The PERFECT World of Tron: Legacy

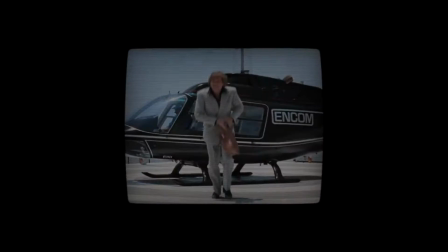Kevin Flynn was a very successful and famous video game designer who was a proponent of the idea that life in the digital frontier is mankind's destiny.
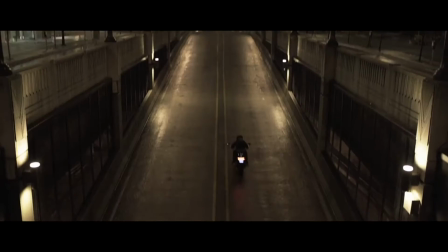One day, his son Sam receives a message from his father's old office, and when he arrives there,
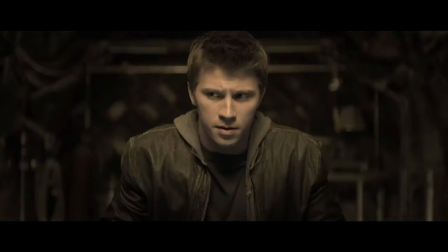he is pulled into the same computer simulation that his father became trapped in almost 20 years ago.
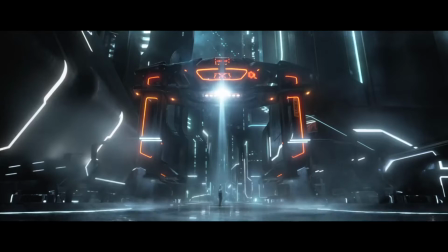This world of his father's creation, the grid, the digital frontier, is more beautiful and dangerous than he could have ever imagined.
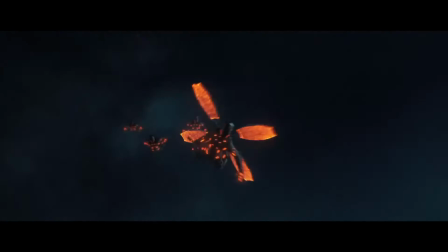Sam reunites with his father, and together they dismantle the oppressive regime that had seized control over the grid.
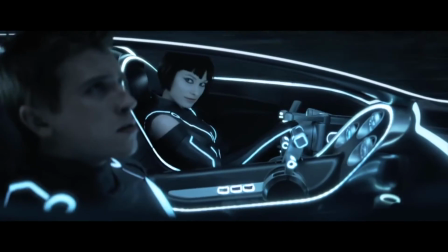The story of Tron Legacy is simple but beautiful. It is a story about perfection and our inability to achieve it.
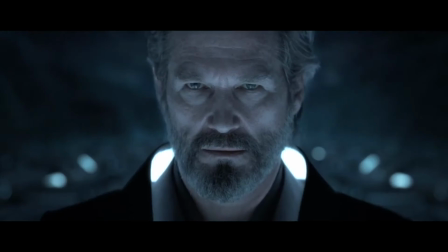Though the plot may be a basic tale of family and redemption, the world this story inhabits is a creative and technological marvel.
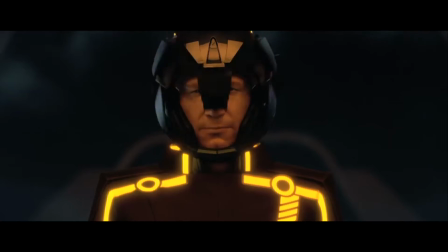Through a combination of stunning practical sets and costumes and the use of industry-leading CGI,
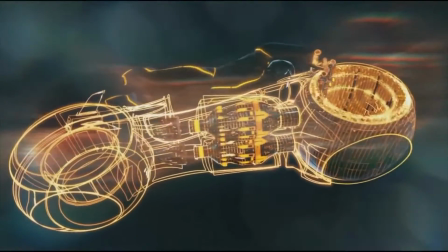the world of Tron takes center stage as the most riveting character in the whole film.
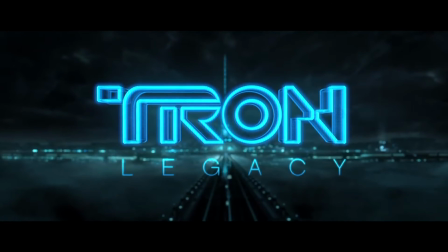Tron Legacy had the challenge of updating the visual style and art direction of the original Tron from the 80s,
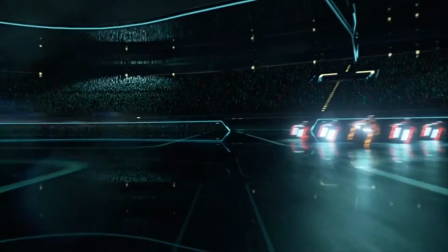which we can all agree looks very dated, but it does this while at the same time preserving the overall identity of the first film.
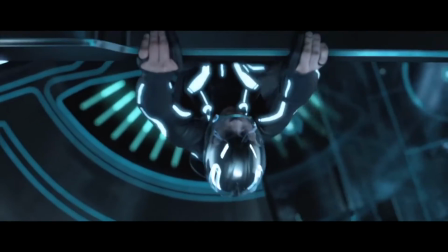The grid is a computer simulation, and the film communicates this through the set design and costumes.
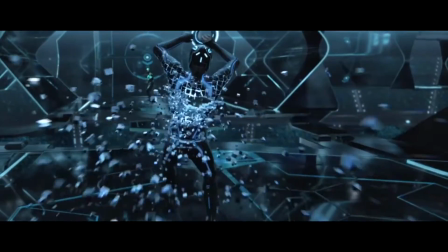The world is coated in black and darkness, with the only sources of light often being the streaks of light littered through the architecture and costumes.
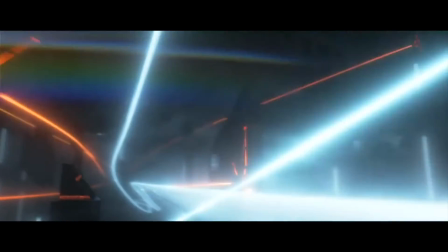These ribbons of light are meant to resemble the inner wirings and circuitry of a computer,
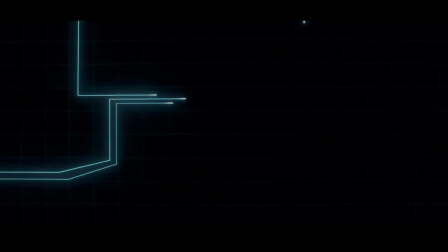and in a way this represents the interconnectivity of the digital world that Kevin Flynn has created.
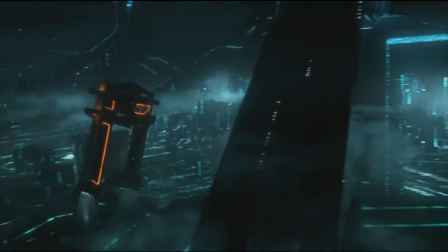Even though the film takes place in such a visually unique setting, many of the locations and sets were physically made,
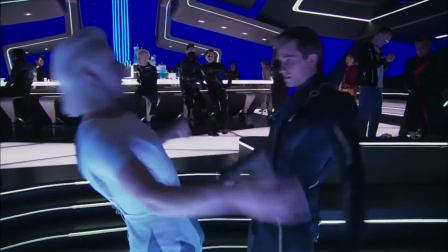which actually is ironic considering that the characters exist in a computer simulation, but most of the sets were made physically.
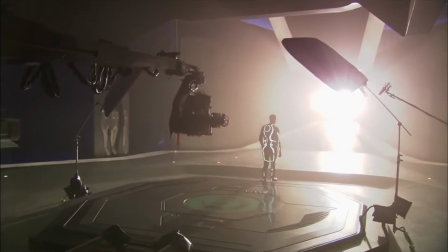However, the effort and attention to detail put into making these locations practically elevates the overall quality of the film in a very tangible way.
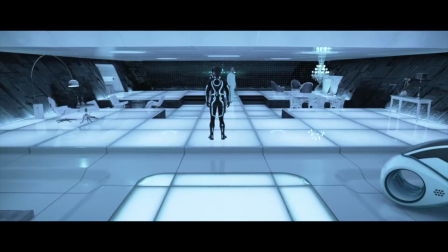Probably the best example of this is Kevin Flynn's home away from home here in the grid,
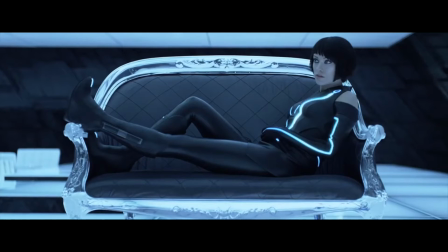where everything from the glowing white floor, the furniture, the light cycle in the background are all physically there.
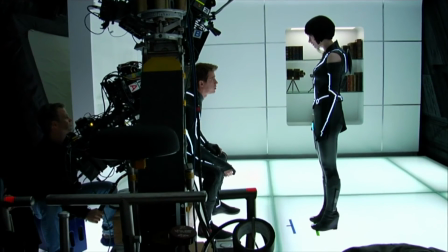As a result, the film becomes much more immersive, since you can tell the characters are actually present in this very futuristic setting.
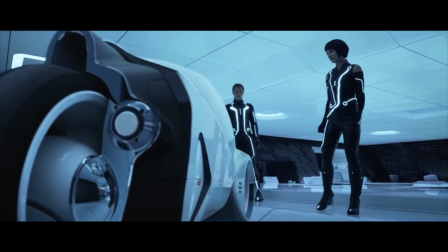It's almost something you can feel. And this tangibility is essential for the film to actually convince the viewer that this world and the characters that inhabit it are real.
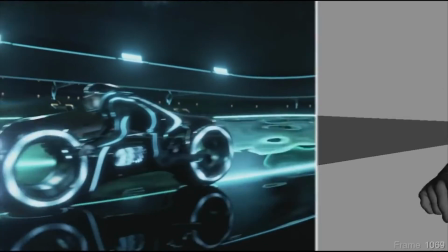This setting, as well as all the other locations in the film, could have easily been created through CGI,
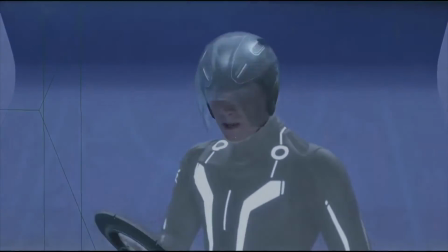but the fact that many of them weren't helps retain the audience's suspension of disbelief, which is essential for any film with a plot this imaginative.
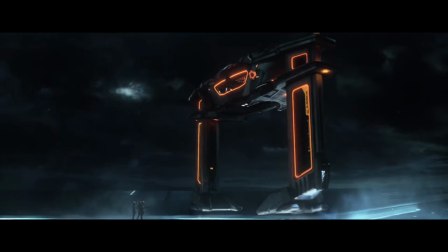Tron Legacy is an example of the perfect overlap of form and function in production design.
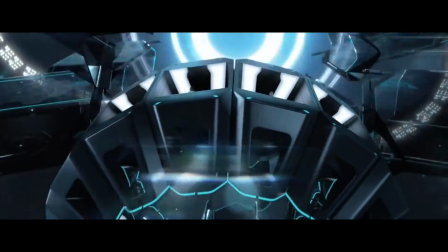The form being the consistent principles of visual design that give the film an aesthetically pleasing and unique look, and the function being to immerse you in the world and characters in order to serve the story of the film.
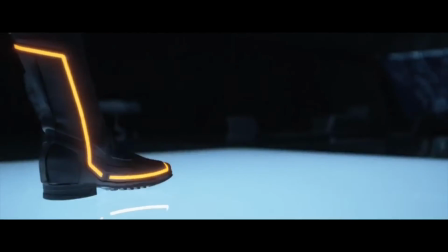In my eyes, Tron Legacy is a great film that takes place in an even greater world.
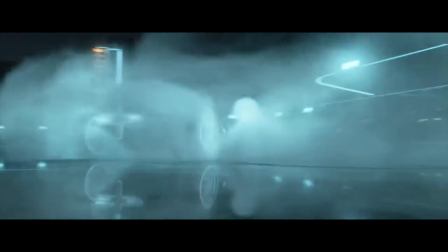This world, much like the film, is far from perfect, and it never will be, but that's the beauty of it.
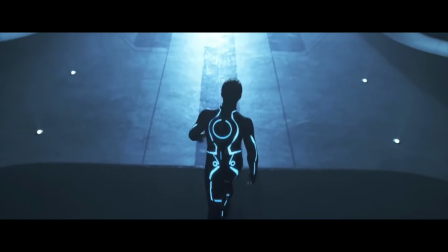We cannot create perfection, we can only notice the briefest glimpses of it. Now, I'll leave you with a scene that sums up what both Kevin Flynn and I have come to learn about perfection.
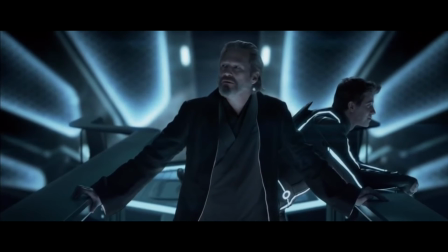Should have seen this place back then. Couldn't wait to show it to you.
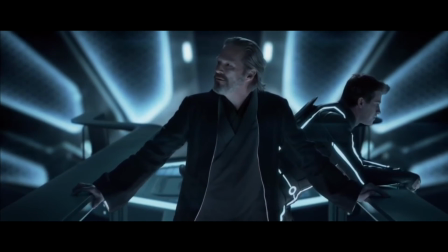Could not wait. Must have been something before Clue screwed it up. No, he's me.
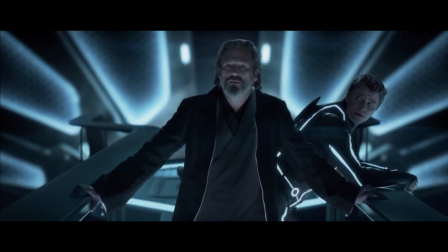I screwed it up. Chasing after perfection.
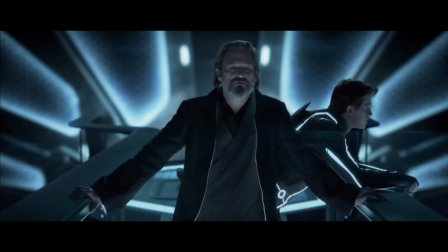Chasing after what was right in front of me. Right in front of me.